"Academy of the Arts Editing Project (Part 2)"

Hey guys, welcome to part 2 of my Academy of the Arts editing project. In the first part I showed you the full video of the edit that I did, but now I'm going to go through the timeline on Avid and I'm going to go through all the different shots that I chose for this edit, and I'll explain why I chose the shots, and yeah, let's get right to it.
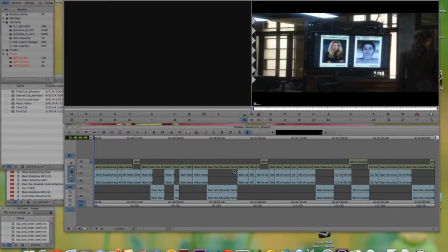Alright, so we're going to go through this timeline and I'll go through all the shots and explain why I chose what I chose and why I cut the way I cut, basically. Okay, so what we start off with here is an establishing shot,
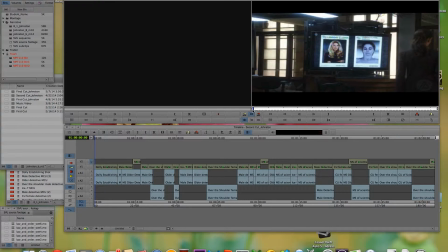and it gives you an idea of what the scene is and or what it's going to be about,
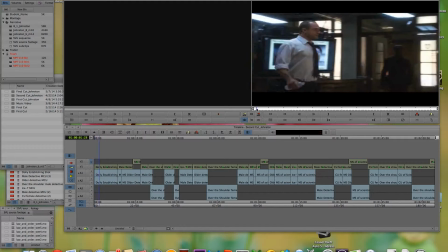and also the space of the scene.
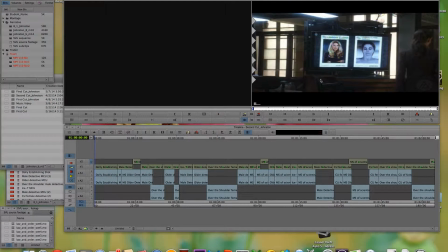And it's very, very important to get an idea of what the scene is, because like we start off with, we see the victim's before and after picture, and it gives you an idea of what this scene's going to be about.
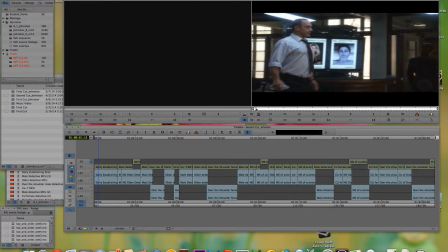And as for the space, well, we see Detective Elliot coming in,
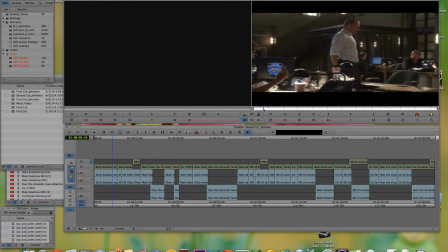and we see him walking as the camera pans, and it gives you an idea of how big the space is, and it's really important to know where each character is at present time, unless your intention is to confuse the audience.
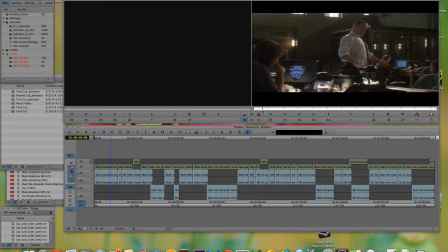So we see Elliot walking, and then once we get an idea of what the space is like, we then can cut in closer, like here, as he says his lines. And now here we have
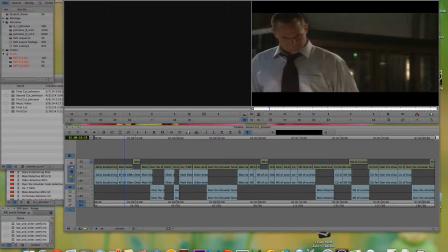Detective John's dialogue, where he's speaking to Elliot about something. So if we were to keep the original audio clip that's from this main clip here,
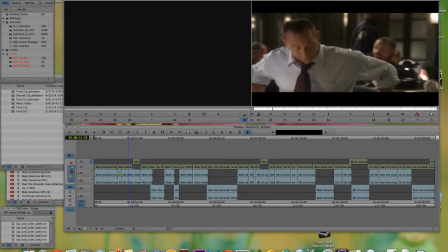his dialogue would be faint, so we don't want that. So basically we took better audio from his own clip, and we put it under here. We cut to that, and it sounds very seamless and you don't really notice it.
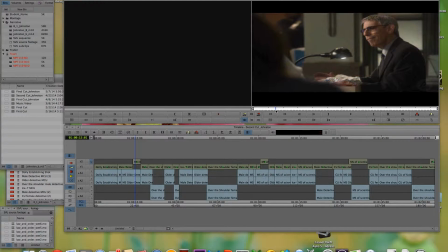So as he's talking, we then have the medium shot of him, which I still want to keep an idea of what the space is going to be like, but we get closer and closer as
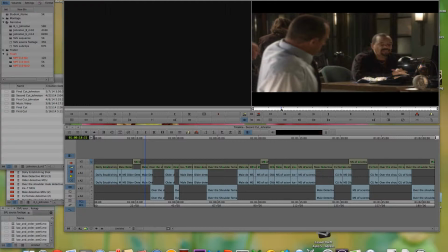the dialogue goes on. So then we have the shot of Odafin speaking, and still establishing the space. We have an over-the-shoulder shot of Odafin,
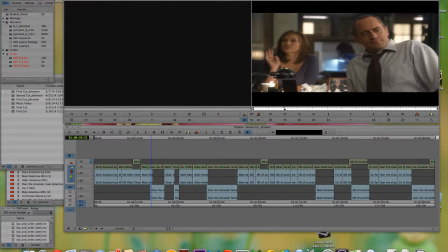and then we cut to Detective Olivia, where she's about to give a point. Now we could cut to her speaking the line, but I decided to cut to this part where she gives her own,
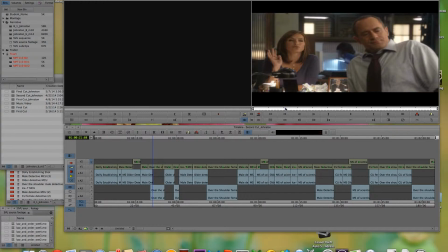like she gives her own view on the situation. So I decided to do that instead.
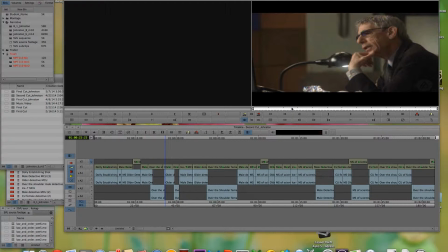And then, now that we've established most of the space, I decided to use a medium close-up of Detective John. And we can see that he's giving a witty remark, and it's kind of fun.
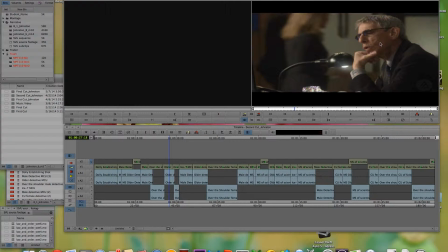It's a funny remark, and and it's cool to use the medium close-up for greater effect.
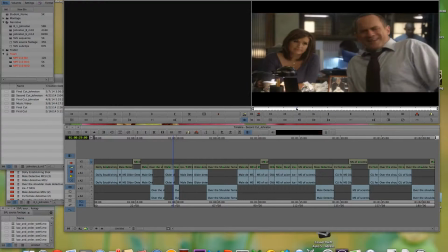And then we can cut in a little bit early to the over-the-shoulder shot, and sometimes it's good to vary up your cuts. You don't want to do a cut where it's like a
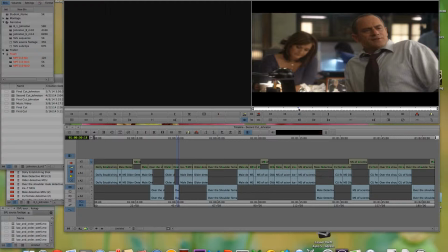character says one dialogue and then you cut to another character has this dialogue. Sometimes it's a good idea to cut while he's speaking to another character, because you want to get an idea of how they're reacting to this.